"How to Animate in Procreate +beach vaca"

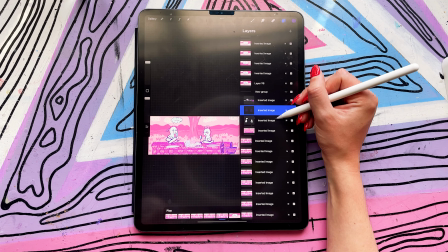(4:05)
The line work and the coloring are different in every single frame.
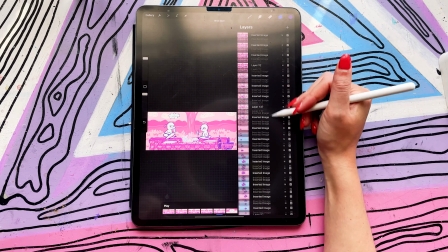(4:10)
And then with the background, I made like 3 different backgrounds that were slightly different but exactly the same.
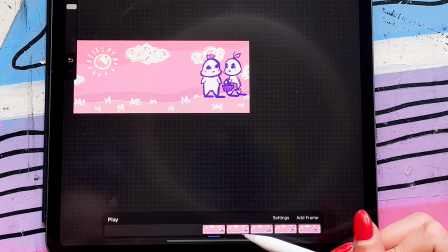(4:18)
So it looks like it's moving. This is the first background. This is the second background.
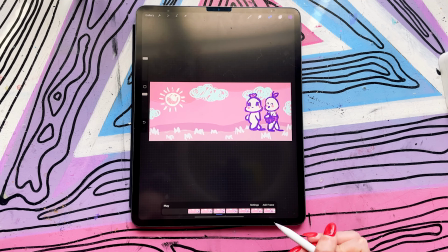(4:22)
First background, second background, third background. First, second, third.
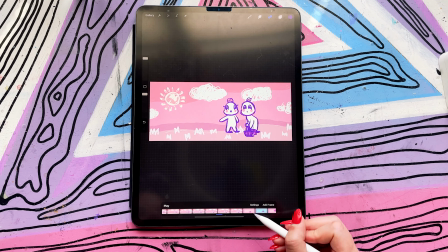(4:30)
First, second, third. First, second. The background looks like it's moving with them.
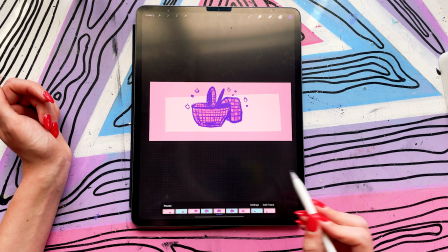(4:39)
This is fun. I just moved it.
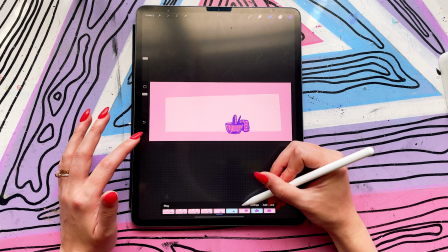(4:42)
I like literally copy and pasted this little basket and I changed the colors back and forth with each one and moved it around for each frame.
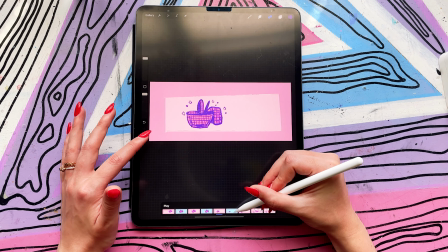(4:50)
And then I went to this scene.
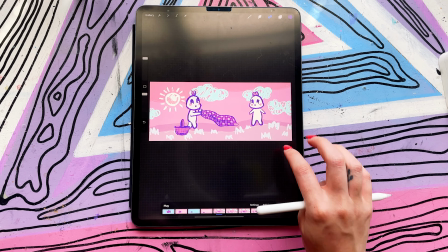(4:55)
It's the same one. This is all drawn every single time, and then the background is different every single time.
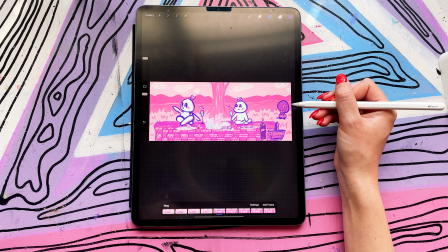(5:02)
And then moving to this scene, the squirrel comes with the characters too. So the coloring of the squirrel is the same with the characters in that layer.
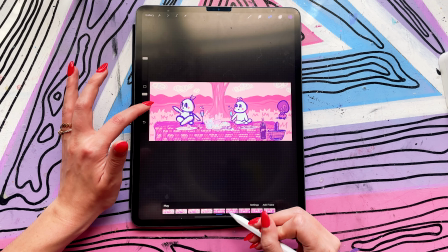(5:10)
So they were in each in one layer. And as you can tell, there's a different movement between each background.
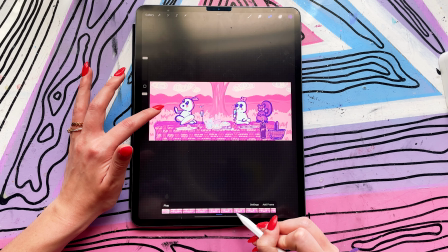(5:16)
1, 2, 3, 1, 2, 3. 1, 2, 3. Oh, my squirrel looks so cute. And then watch this part.
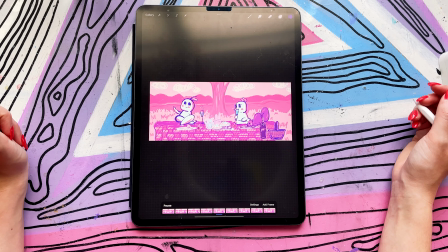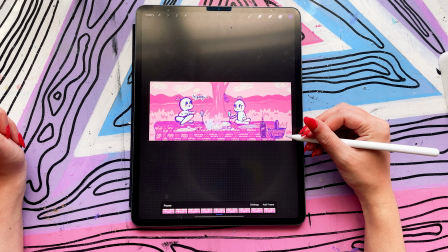(5:35)
It's kind of moving.
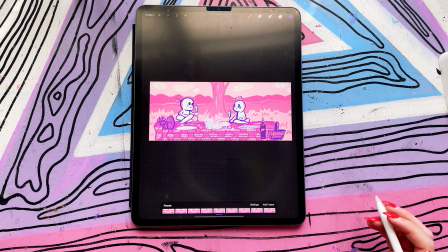(5:36)
I didn't realize how bad this movement was with the food when I did that, but I already flattened the layers, so there was no fixing that.
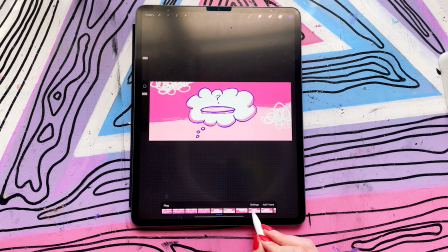(5:44)
So this part right here, this is basically the same thing.
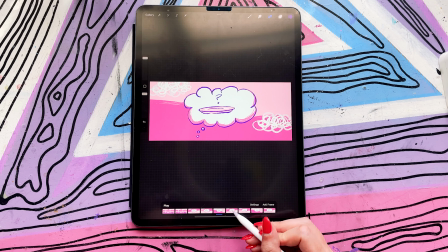(5:49)
You have 3 frames and you just keep switching up the 3 frames back and forth, the background.
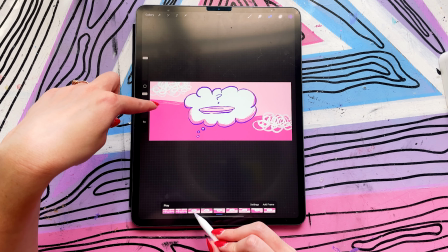(5:54)
See, 1, 2, 3, they're all different. 1, 2, 3, they're all different.
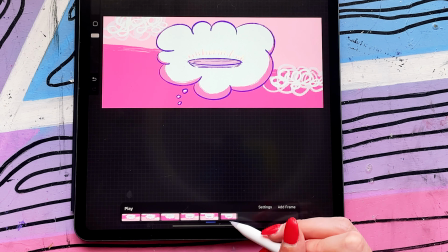(6:02)
Each of these little clouds have been drawn, so it looks like it looks like it's moving.
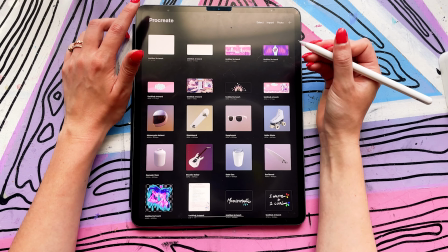(6:11)
Looks like the cloud's moving. That's that section. And then this is basically the same thing, I believe.
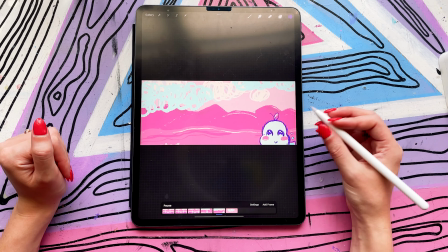(6:20)
I didn't have enough room to put this one in the other project. And then, oh yeah, this is when I transitioned into the landscape part.
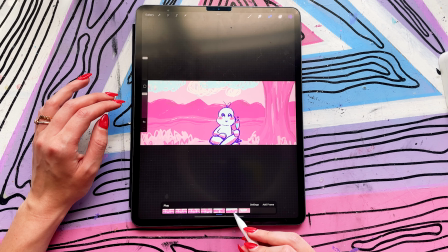(6:30)
So I just scooted it up in each frame. I just kept scooting it up and I was like, here's a cloud.
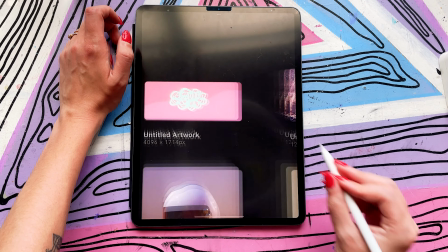(6:34)
Bam, let's transition into another cloud. What?
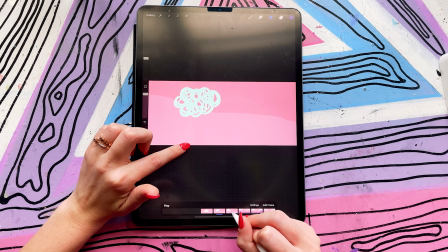(6:39)
Like I said, I feel like it's the background. You have to change the background.
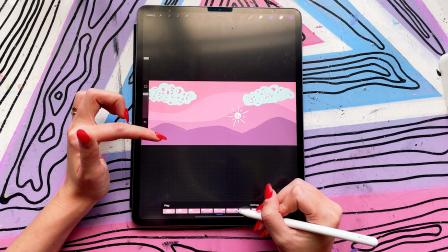(6:43)
So this one, 1, 2, 3, the character scene.
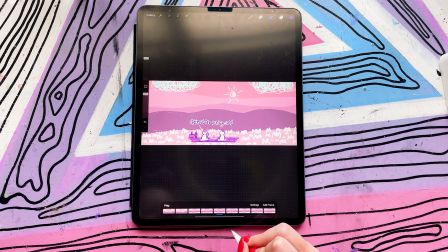(6:48)
So 1, 2, 3, 1, 2, 3.
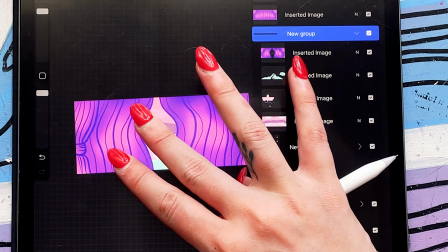(6:56)
See how in this frame right here, you have the curtain,
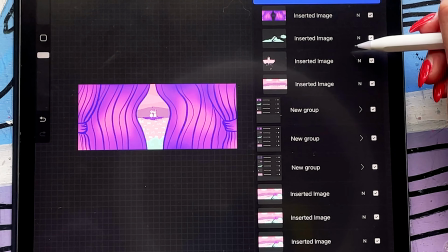(7:02)
you have the tree, and you have the characters.
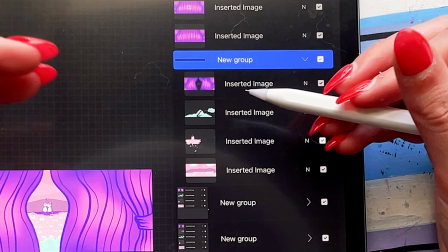(7:08)
So you put them in a group, but they're each their own layer.
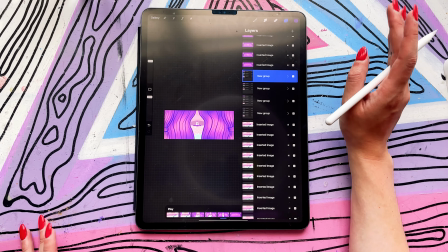(7:13)
And if you put them in a group, it'll play it during the animation as one frame.
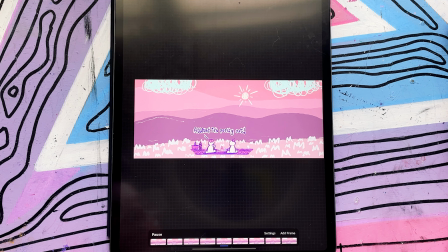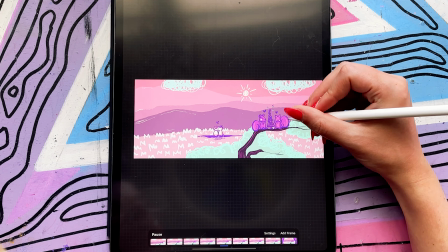(7:27)
See how it looks like it's moving? Look at the little squirrelies having a fun time.
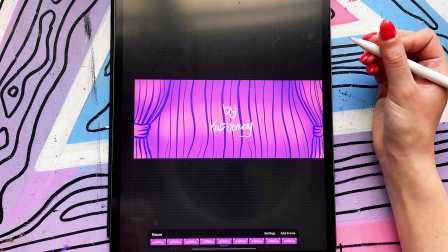(7:33)
And same thing with the lettering as I did in the beginning.
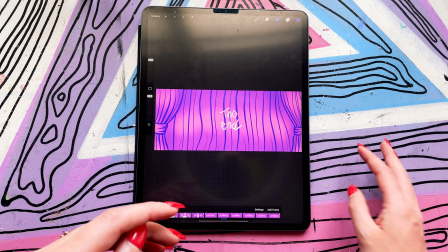(7:36)
Honestly, this is really simple to make, but the amount of work that I put into this was insane.
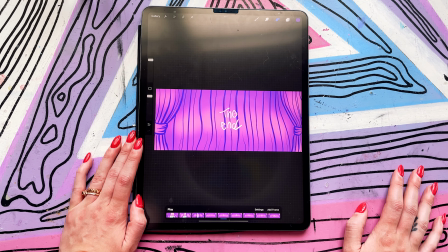(7:43)
I probably put 60 hours, maybe,
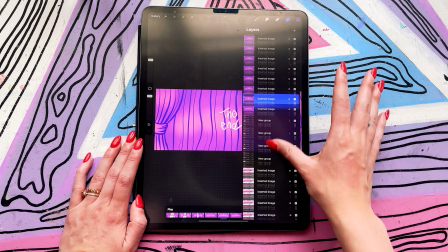(7:48)
because I mean, obviously I erased all of it and deleted it,
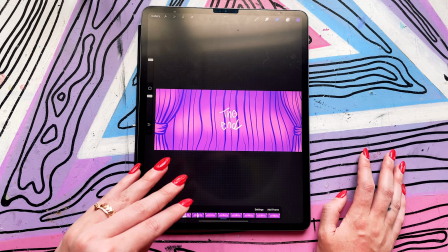(7:53)
but the sketching that I had to do for this, I had to sketch out the entire thing,
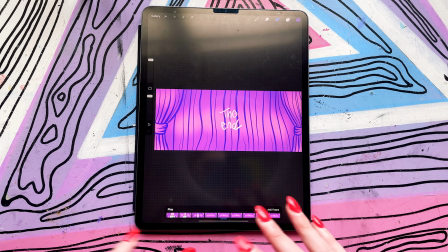(7:58)
just a base red sketch,
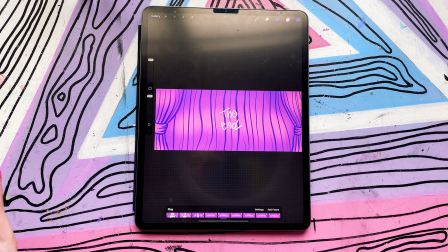(8:00)
and then I had to do the line work and then do the coloring and make sure everything was okay.
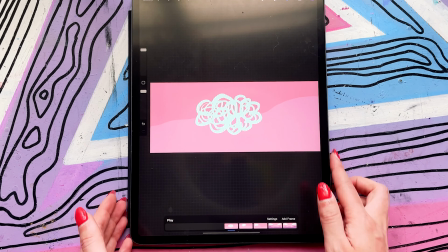(8:08)
You can make this faster or you can make it slower.